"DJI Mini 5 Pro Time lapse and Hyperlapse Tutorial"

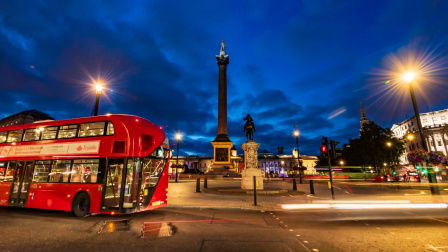[4:12]
The shutter speed value is the most important factor for hyperlapses,
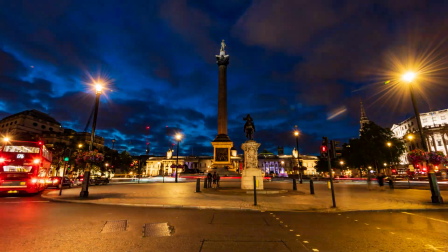[4:17]
as it controls the amount of motion blur in the moving elements within the scene.
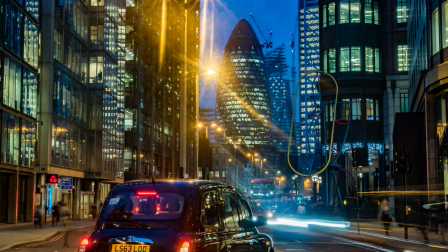[4:25]
The correct amount of motion blur is crucial.
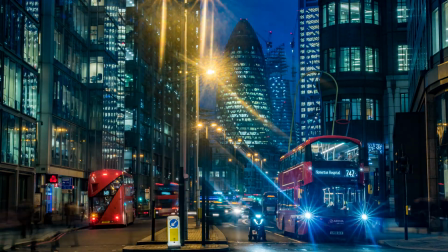[4:28]
If you're serious about time lapses and hyperlapses, I suggest watching my specific video by clicking on the link above.
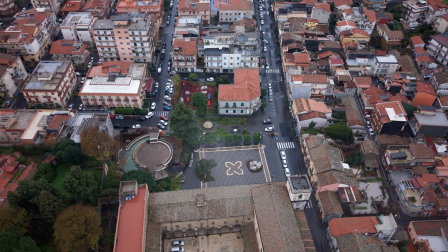[4:38]
For time lapses and hyperlapses with drone,
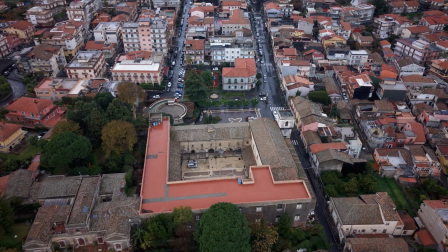[4:40]
the ideal shutter speed value is between 1 and two seconds but what happens when using faster values at
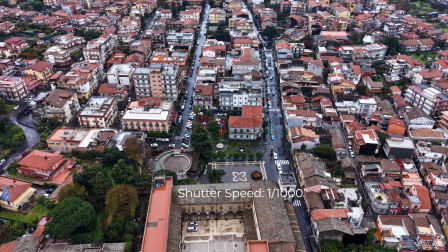[4:49]
the very fast shutter speed of 1 over 1000 of a second the movement of
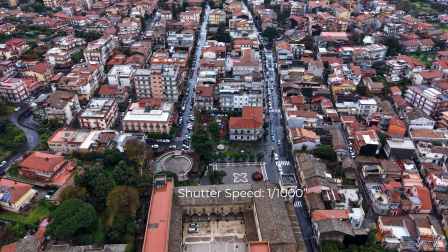[4:54]
the car is very jumpy totally different from what we see in real life
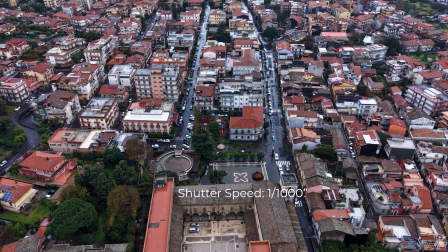[4:58]
unwatchable at
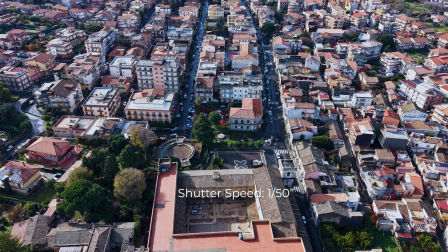[5:03]
a speed of 1 over 50 things get slightly better but the car movement is still stuttering.
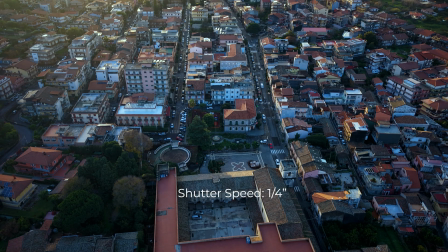[5:13]
At one-fourth of a second the result is acceptable. We're almost there but not quite.
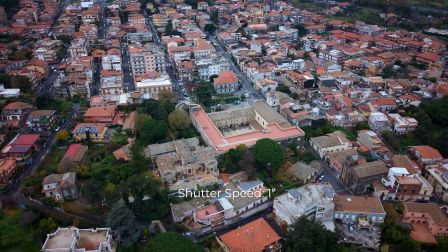[5:23]
At one second we get the correct motion blur and battery smooth movement.
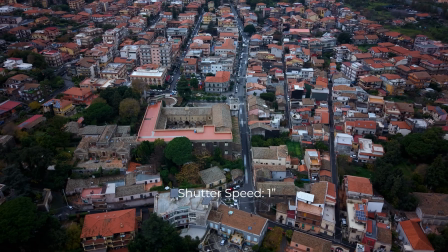[5:30]
For such long shutter speed value a set of ND filter is needed.
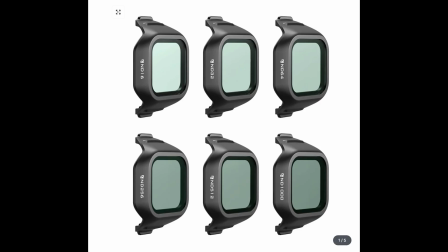[5:36]
In the description you will find the link to the one I use, the free well all-day 6-pack for the Mini 5 Pro.
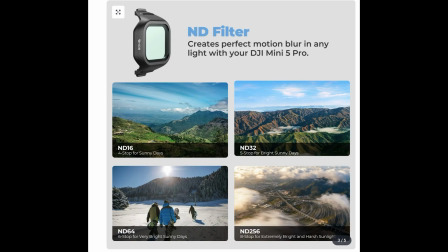[5:44]
It offers a wide range of ND values, from ND16 to ND1000,
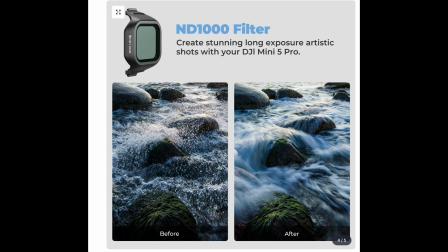[5:50]
suitable for all light conditions, for video, photo and hyperlapses.
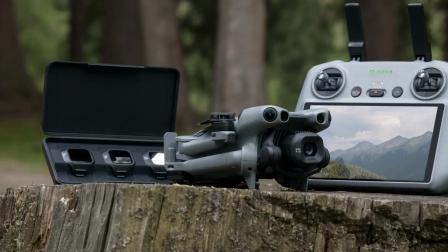[5:58]
With the Mini 5 Pro Frame All Combo, DJI offers a set of 3 ND filters, which is fine for video.
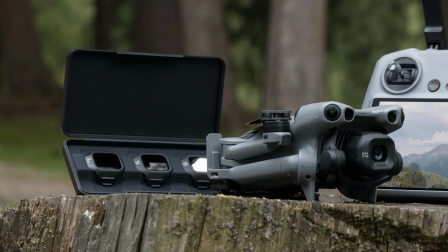[6:05]
However, they are not strong enough for hyperlapses or long exposure photography.
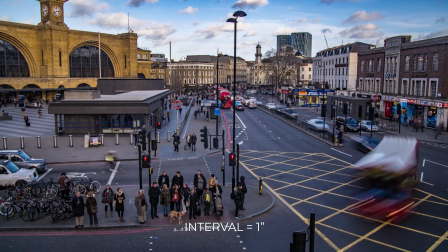[6:17]
the interval between shots affect the speed of the movement within the hyperlapse
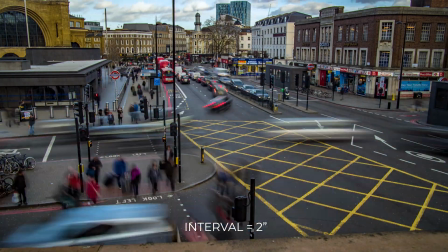[6:24]
due to the battery life we have fewer choices with the drone compared to a ground-based camera
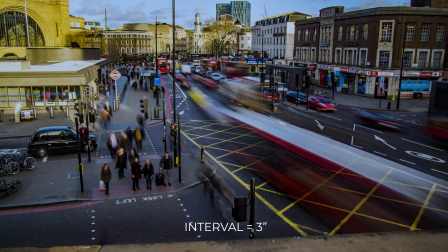[6:31]
intervals or two or three seconds are a good choice when the moving elements of the scene
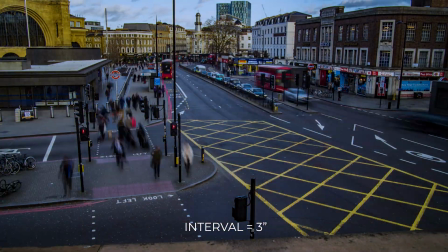[6:36]
are people walking or vehicles an interval
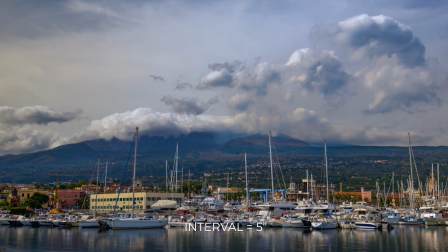[6:41]
of four or five seconds is more suitable when the movement is mostly in clouds
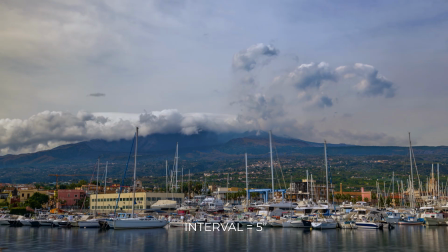[6:46]
but in this case we have to reduce the number of images for a shorter movie.
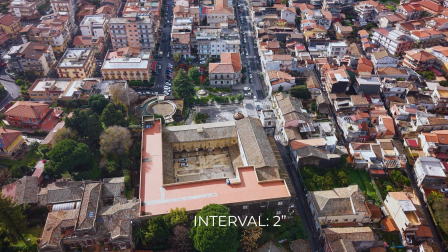[6:52]
With the 2 second interval we can aim for at least 400 photos and a longer 16 second clip.
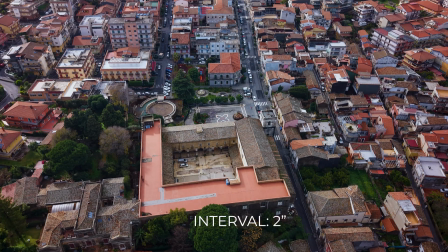[7:00]
With previous lightweight DJI models the slowest shutter speed available with this interval is one
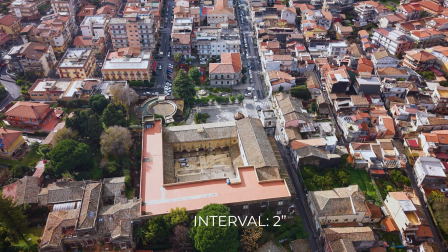[7:06]
quarter of a second so we cannot set the ideal one second one.
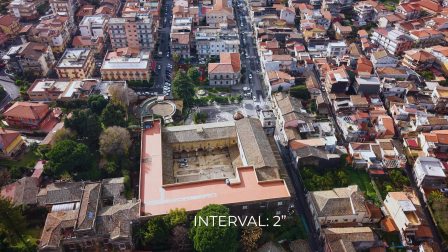[7:12]
However, the Mini 5 Pro has a faster buffer, so the 1 second shutter speed is available.
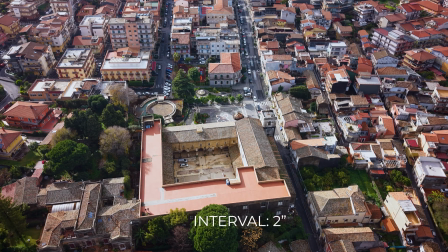[7:18]
If you need a longer clip, the interval of 2 seconds is a good choice.
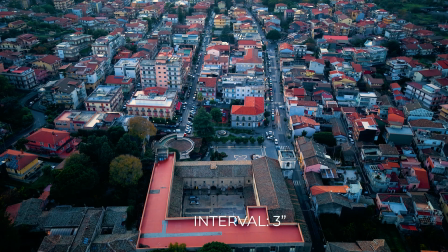[7:26]
If you prefer faster moving subjects, an interval of 3 seconds is the better option.
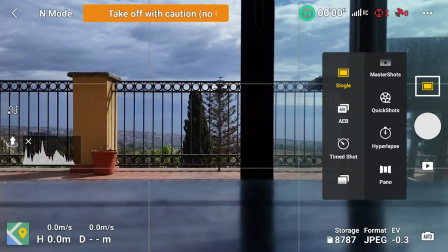[7:39]
We access the hyperlapse functionalities through the icon above the shutter.
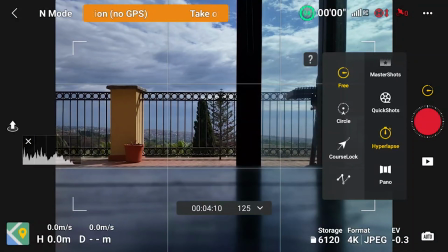[7:43]
A vertical menu appears to the left with the 4 hyperlapse modes, Free, Circle, Course Lock and Waypoint.
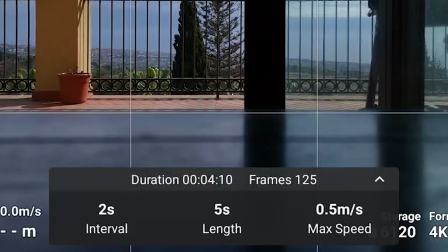[7:52]
A small window appears in the lower part of the screen. We can open it by tapping on the arrow to the right. Here we can enter the interval between each shot, the length of the movie in seconds and the maximum speed.
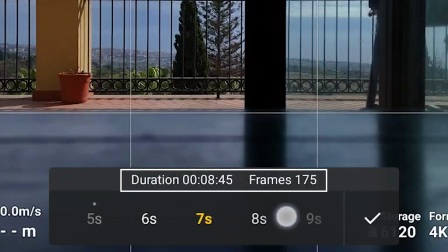[8:05]
Just above we can check the resulting shooting time and number of photos. The window applies for the first three modes, while the interface for waypoint mode is different.